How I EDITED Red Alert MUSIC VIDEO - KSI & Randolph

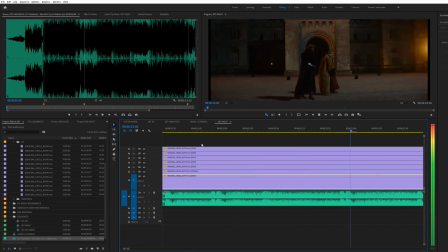238s
I'm pretty sure there's a more simple way to do this eventually on the day when record the videos but for some reason we didn't do that so what
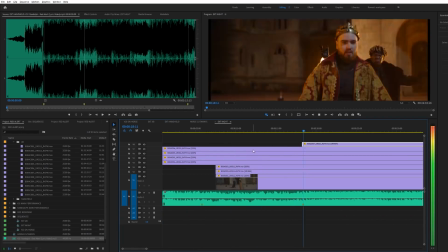246s
i had to do was find bits where i actually understood what the guys were saying and then match it to the track yeah it's as straightforward as that but it was very time consuming after spending a couple more hours doing this i made sure that every single performance that we captured was synchronized i guess that brings me on to step number three which is making your select and what i mean by that is literally you have to
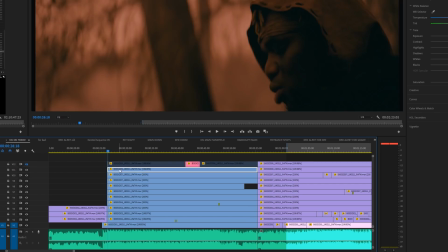267s
look through every single bit of footage that you have and pick out the key moments that you think will make the video so for me there's
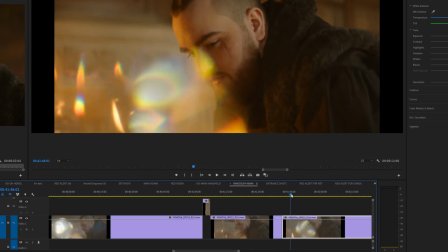274s
a couple factors that i consider when i make my select the main one is does the artist look good in this and the second thing i look
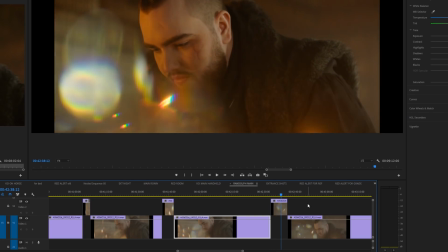280s
out for is the composition of the shot the camera movement is it in focus what is the shot doing what's it adding to my video if all the criteria
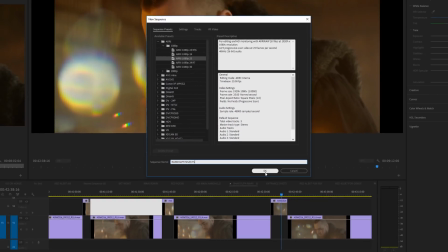289s
is met i then put that piece of footage in a new sequence called select pretty self-explanatory right so basically in that sequence is all my favorite bits of footage that way in my edit when i remember oh i remember this one good bit i don't have to search around everywhere i just go back into my select sequence and drag it from there to my timeline where i'm editing my music video now it might take you
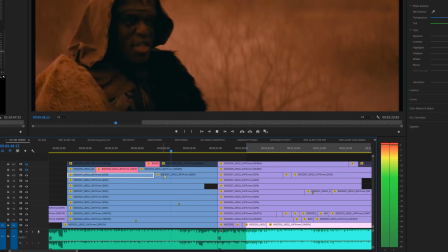311s
ages to filter throughout the whole of your footage that you've shot but it's definitely worth it if your piece of footage is a select from a
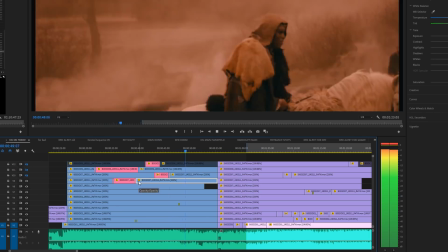318s
performance and you can't drag it anywhere because it will move it out of sync keep it on your timeline but maybe label it a different color we're almost getting to the end here so basically step number four is take all of your selects and good bits and place them into a new timeline
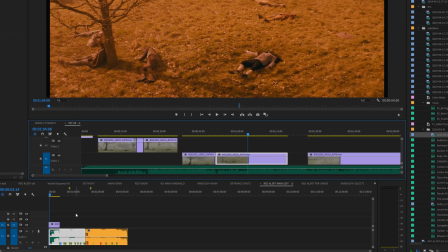332s
with your music in this timeline start constructing your music video give it some structure you know give it a beginning middle and end so the progression in
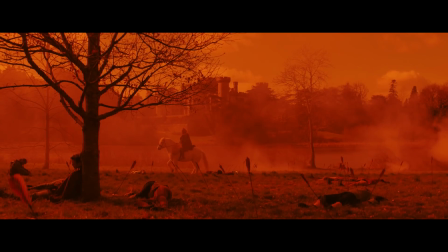340s
our music video showed the guys starting off in the battlefield we then moved them into the castle where they did their
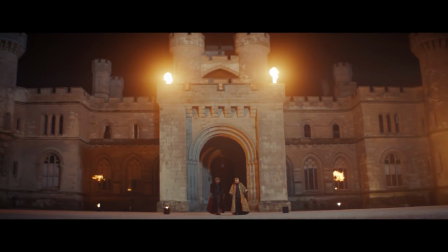346s
own individual performances and then a duo performance at the end at night time in front of the castle. After hours and hours of spending time and thinking where to place all the different clips, I was finally done with the video. After the guys saw the first edit, they decided to come around to fix it.
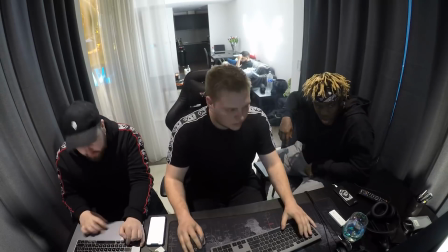366s
Basically, the first edit had too much going on.
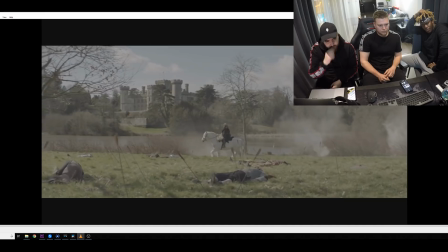369s
It was cutting from one shot to another shot way too quick and we wasn't showing off all the beautiful cinematography that was captured on the day.
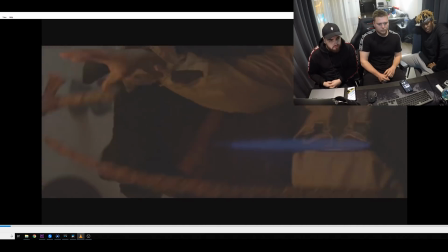375s
Because we wanted this music video to feel like an actual film,
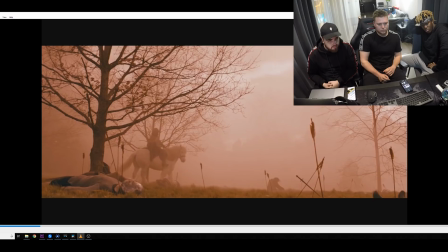379s
sometimes you got to hold the shots on for a bit more longer and let the audience really take in of what they're seeing.
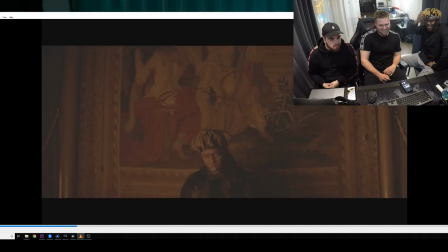386s
So the whole pace of the edit was slowed down and we was really selective with the shots that we were going to use in our final edit.
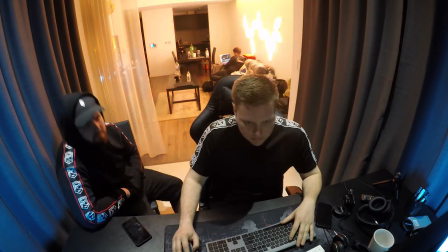393s
So after a couple hours of changing things around, our edit was done. I didn't want to use any special effects in this music video, however, I did use a handy little tool that gave me this effect. believe it or not it's not done in post it's actually all captured in camera and basically what it is it's just a piece of glass that's in front of
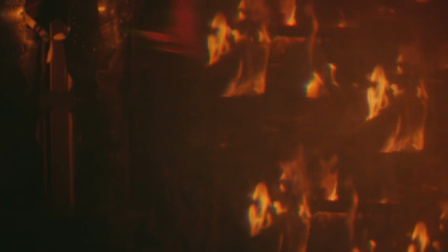413s
your lens but because it's crafted in a certain way it splits up the image into different directions so it gives you really interesting results
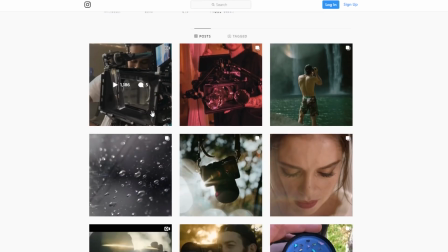420s
so yeah shout out to prism lens fx they've got tons of new cool products coming out which i'm looking to test out in the future but for now you can check out their instagram link in the description and all that good stuff by the way some of the performances in this music video were shot at a higher frame rate with the track sped up.
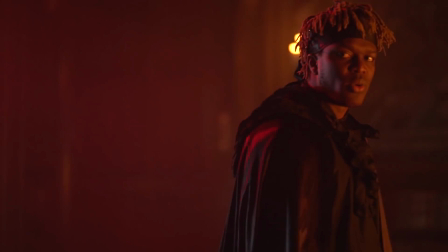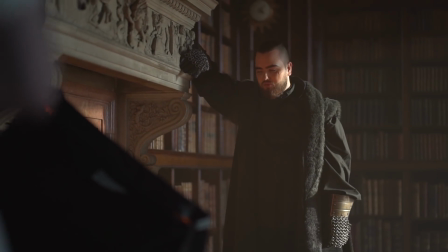And the result that comes out when it's converted back to 25 frames a second is incredible, it makes it look very surreal in slow motion whilst everything's still in sync.